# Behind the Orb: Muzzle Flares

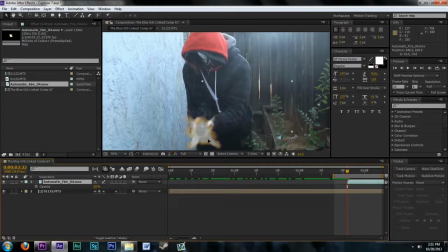260s
Just so I can see where my center is. And I want to make it maybe just a little bit bigger because it is kind of dark. Not too big because it's not gigantic. I'm going to kind of warp it just a bit so it looks like it's coming a little bit more out of the gun and not so flat.
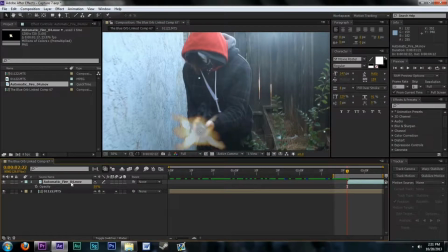281s
That's good. Alright. Click back on our layer. I'm going to hit P to position, and we're going to hit the stopwatch right here. This right here makes it keyframe. Basically, this is animating the this is going to animate this.
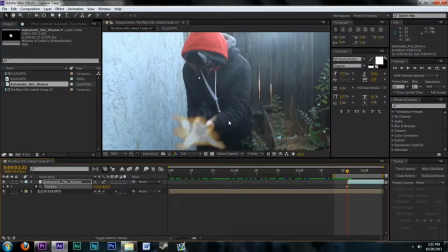297s
Going to hit page down to go forward a frame and page up to go backwards frames. And we are going to animate this so it keeps it on the center of the gun every single shot.
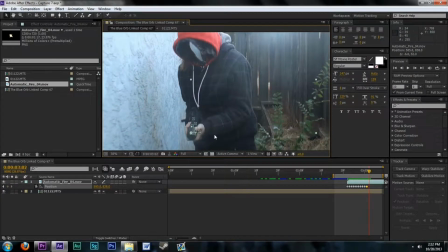316s
What you could do is you could actually do it every time you see the gun, the muzzle flare actually pop up, rather than every single frame, because I could probably save some time, and it
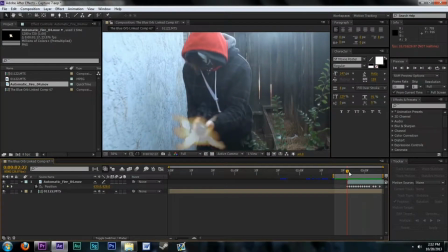336s
sometimes might look better with the smoke, which is actually probably what I might do. So I'm gonna get rid of this, gonna get rid of this one, that's there, gonna get rid of this, gonna get rid of this, because then it moves a little bit slower and it won't be so sudden,
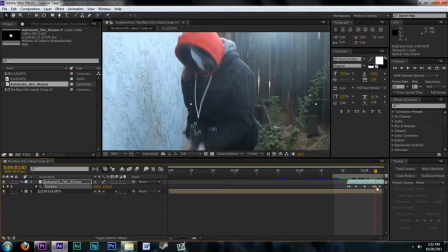353s
and you will be able to see it and it will look really nice. Alright, there we go, perfect. We can go back to the T, to opacity, and bring it up back to 100%. And you can see if I render this,
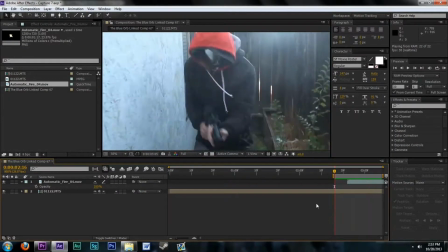370s
that we got ourselves a nice little muzzle flare. Alright, pretty good, pretty good. One thing I do want to change about it is I feel like it's a little bit too small.
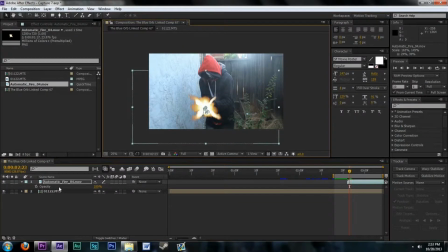388s
It's weird. It seems like it should be a little bit bigger. And it looks fake.
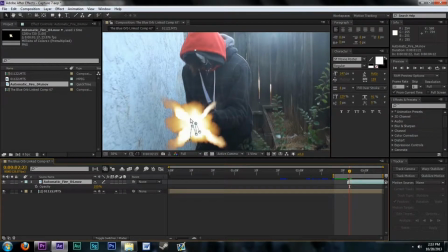394s
I'm sorry. It looks fake. Like, it does not look like it should be in the scene. So, to fix that, let me just render this through a little bit to make sure it keeps tracked.
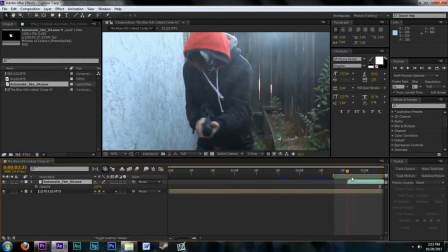407s
And that looks good. Alright, cool, cool. It looks good. Alright, but I gotta say though, like, it does not look real. You see, the edges are too hard. It's not very... It looks like I took a picture and I put it onto a video clip.
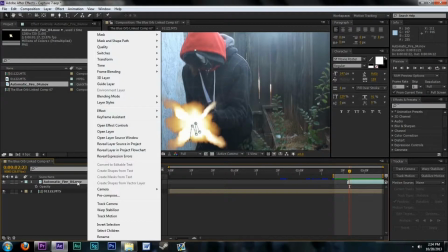422s
This is exactly what I did, but we don't want that though. We want it to look realistic. So, we go to our layer.
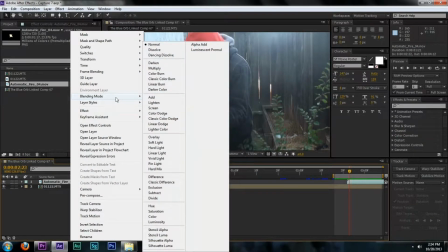429s
I'm going to right click on it. I'm going to go to blending mode. I normally use screen or lighten or add.
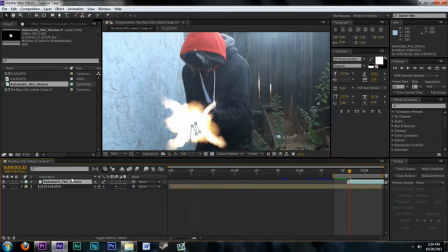435s
I'm going to try add, and no, definitely not add. That loose. Then I'll try lighten. Nope. It's better, but it's not good. Normally screen does the best because it gets rid of all the black. As you can see now, compared to what it was before,
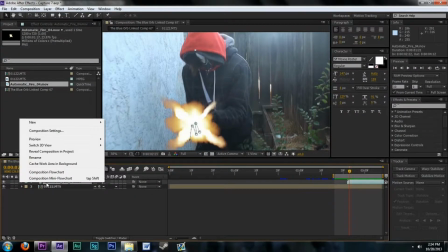449s
which is nothing, you can really see a difference on this.
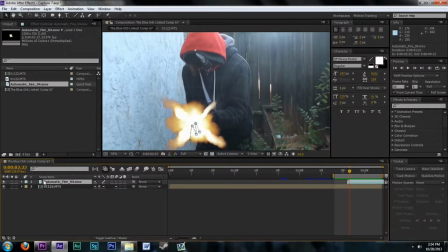458s
It just, wrong one, my bad. It just looks so much more blended and like it's supposed to be there. And because of its quickness, I don't need to bring down the opacity at all. But that looks a lot better. Way better than it did before.
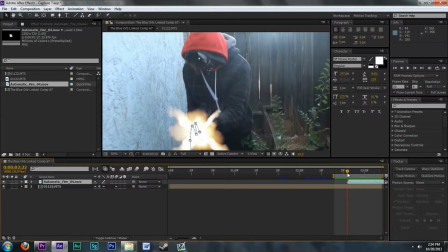478s
Alright. Okay, so that is good.
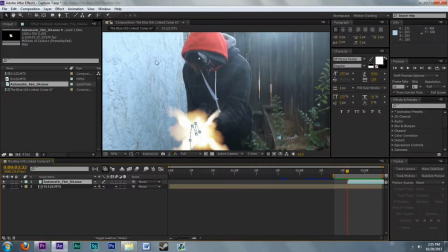481s
But, you know, if you look at the lighting over here in this area, this is really bluishy. This is kind of bluishy. Even up here where the sun is reflecting off of the camera, it's kind of bluish. This is yellow.
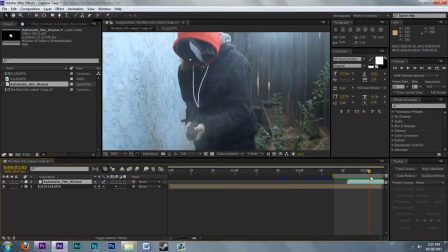494s
I mean, yeah, it's a muzzle flare. It's supposed to be hot and fiery, but it's too yellow for the scene.
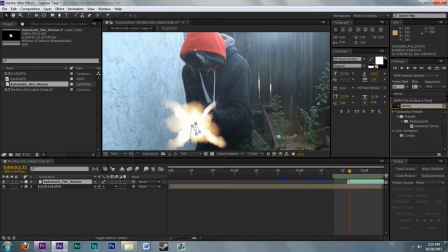501s
So all we gotta do to fix this, it's very simple. We're going to type in our effects and presets.